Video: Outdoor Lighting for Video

Lighting outdoors can be a tad bit more difficult than lighting inside of a studio, but you can control the elements with a little bit of practice and create the same type of lighting environment outside. This time around, we're going to take a look at first controlling the sun and being able to work with it on your video shoots. Then we're going to take a look at creating a studio lighting environment outside. And lastly, we're going to look at a process called DFN, which is shooting during the daylight to create a very nighttime environment. I'm Tom Skronsky, and this is Outdoor Lighting.
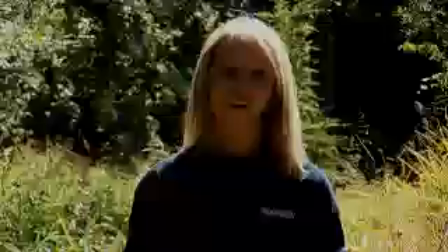[0:35]
If you look at Julie's face right now, you can see that she's very overexposed, and the sunlight is very harsh on her face right now.
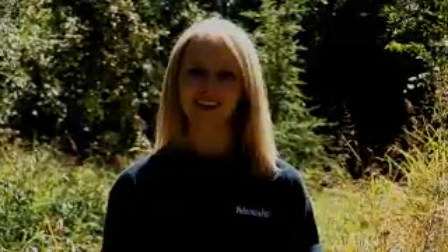[0:41]
It's very hot out here. This is one of the big problems we have in dealing with the sun. The simple solution here is to change our location. If we were to turn around the angle of our camera and have our cameraman's back face the sun, Julie would no longer be in such a harsh environment, and the sun will be working more as a key light for her instead of a harsh backlight.
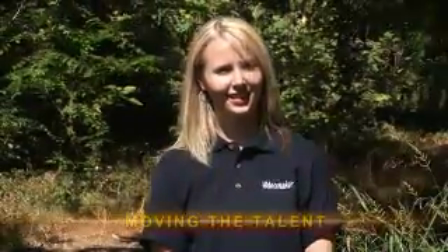[1:00]
Now that we've moved the position of our camera, you can see that Julie's face is looking a little bit more natural.
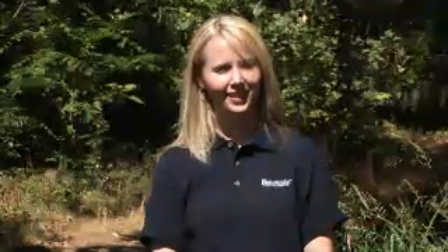[1:05]
It's not so overexposed, and our sun we're actually utilizing as a key light, just as if this is a studio environment. Solution number 2 is going to be to move Julie under a tree and hide that sun so that we have more shade concealing her and we don't have such harsh light.
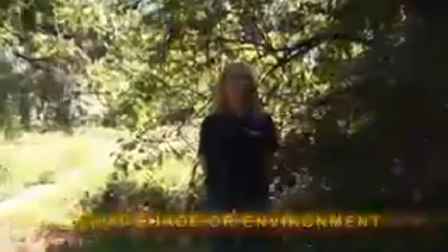[1:19]
As you can see with the sunlight behind the trees up there and the branches, it's essentially being diffused,
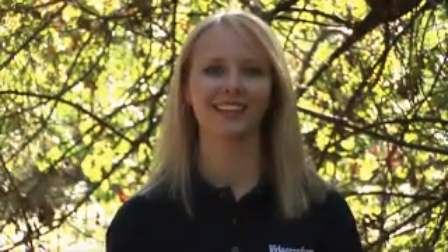[1:25]
almost like we have a diffuser inside of a studio, and we're basically creating a much more natural and much more controlled lighting situation for Julie outside. By taking the sunlight out of the equation with the use of the branches and the tree and changing our location, we've now created a lower contrast lighting scheme. To add even more detail to Julie's face and be able to control the shadows even more, we're going to create more of a studio lighting environment outdoors. One of the more common setups for this type of studio lighting environment outdoors is the use of the sun as a backlight. This is where you're going to position your subject that you're filming with their back to the sun. So now it's time to introduce our second light into the equation, which is going to be our key light.
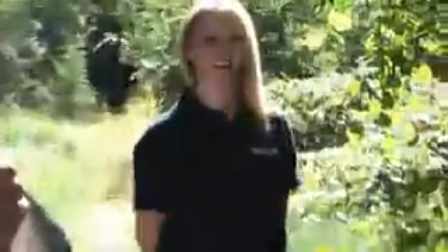[2:03]
We're using a simple car reflector, and when I catch the light and beam it off of Julie's face, you can see that those shadows,
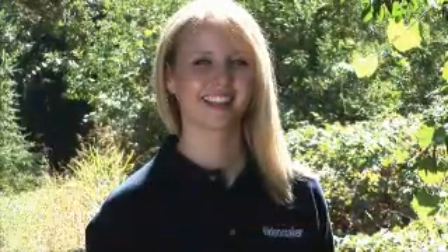[2:09]
once again, without the reflector, with the reflector, just clear up on her face.
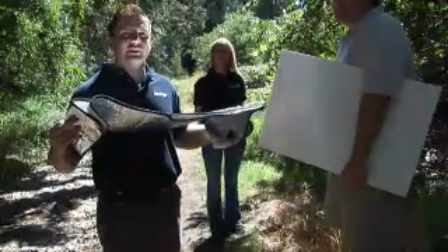[2:15]
So now that we have our second light set up, it's time to introduce our third light, this nice piece of poster board,
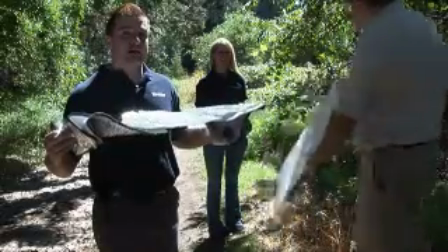[2:20]
and it's going to act as our fill light by bouncing the light from the sun onto Julie's face.
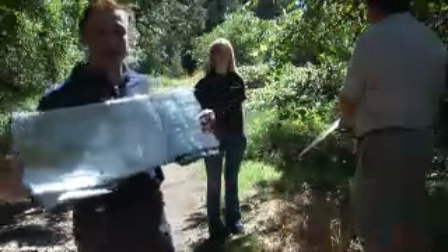[2:25]
With the aid of our key light, we have a full studio lighting environment. The second setup you could look at when using the sun is actually putting the subject in front of the sun with the sun directly behind the cameraman. Now this is going to make the sun your key light, and then all you're really going to need to do is fill in those shadows that are going to come from that harsh lighting scheme.
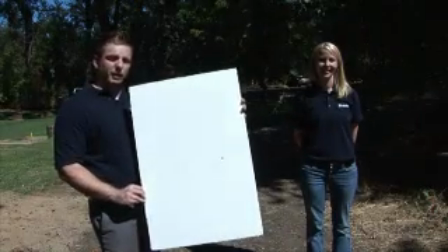[2:48]
Step number 2 in this lighting scheme is going to be to take our poster board and simply bring it over to Julie's face.
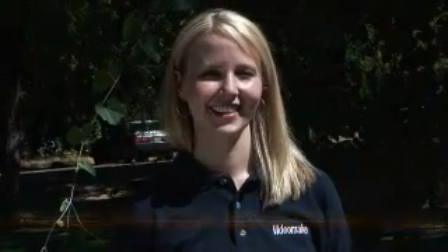[2:54]
If you notice, those shadows go right away, once again without the poster board and with the poster board.
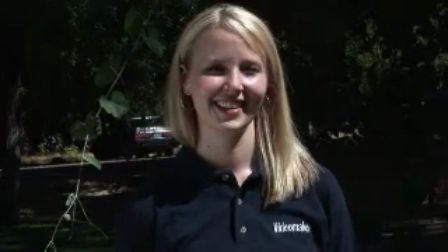[2:59]
You see how she gets lit up right away? That's basically this board catching the sun and illuminating her face by bouncing the light. When you're shooting during the day to try to capture the nighttime look and feel, the first thing you need to do is hide the sky. And how you do this is by moving away from sun and into a very shaded area. The second step in this process is to sell the effect. You have to make it very believable. That means wearing a jacket at night. We're going to stay in our video maker costumes because it's really hot here in California. But for those of you at home, you're going to want to wear something that's a little bit warmer that sells that effect that you're in the middle of the night and you guys are running around being sneaky. Step number 3 of this process is tricking your camera to think that you're actually shooting at night.
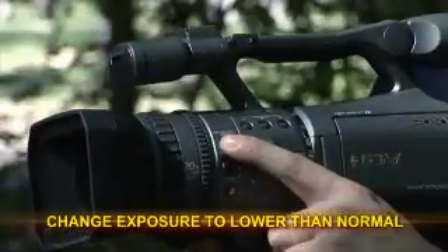[3:38]
And you're going to do this by 2 ways. The first of which is by lowering your exposure about 1 or 2 stops lower than it's normally set out during the day.
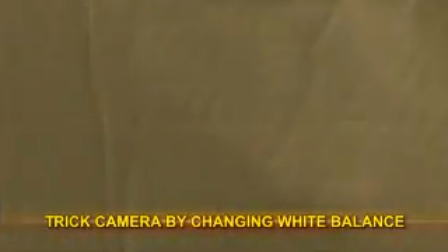[3:46]
The second part of tricking the camera is taking something that's a little bit warmer in color, such as this manila envelope, and white balancing your camera with it. You can also try taking a blue lighting gel and putting it over the hood of your camera.
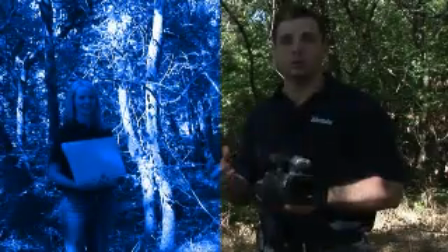[3:57]
Sometimes the problem with this is things end up too blue and they're not dark enough, and the effect isn't sold nearly as well. With the use of some simple practicals, you can help sell this effect even more. That's the last step in this process.
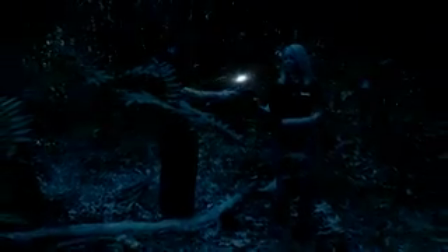[4:09] Whoa, are you all right? Yeah, maybe you should use the flashlight. Thanks. It's so dark out here, you can't even see anything, can you?
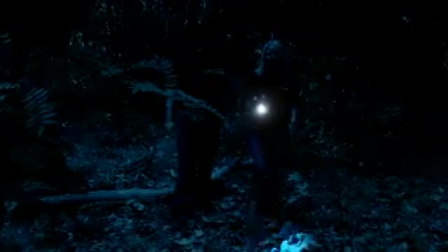[4:15] No.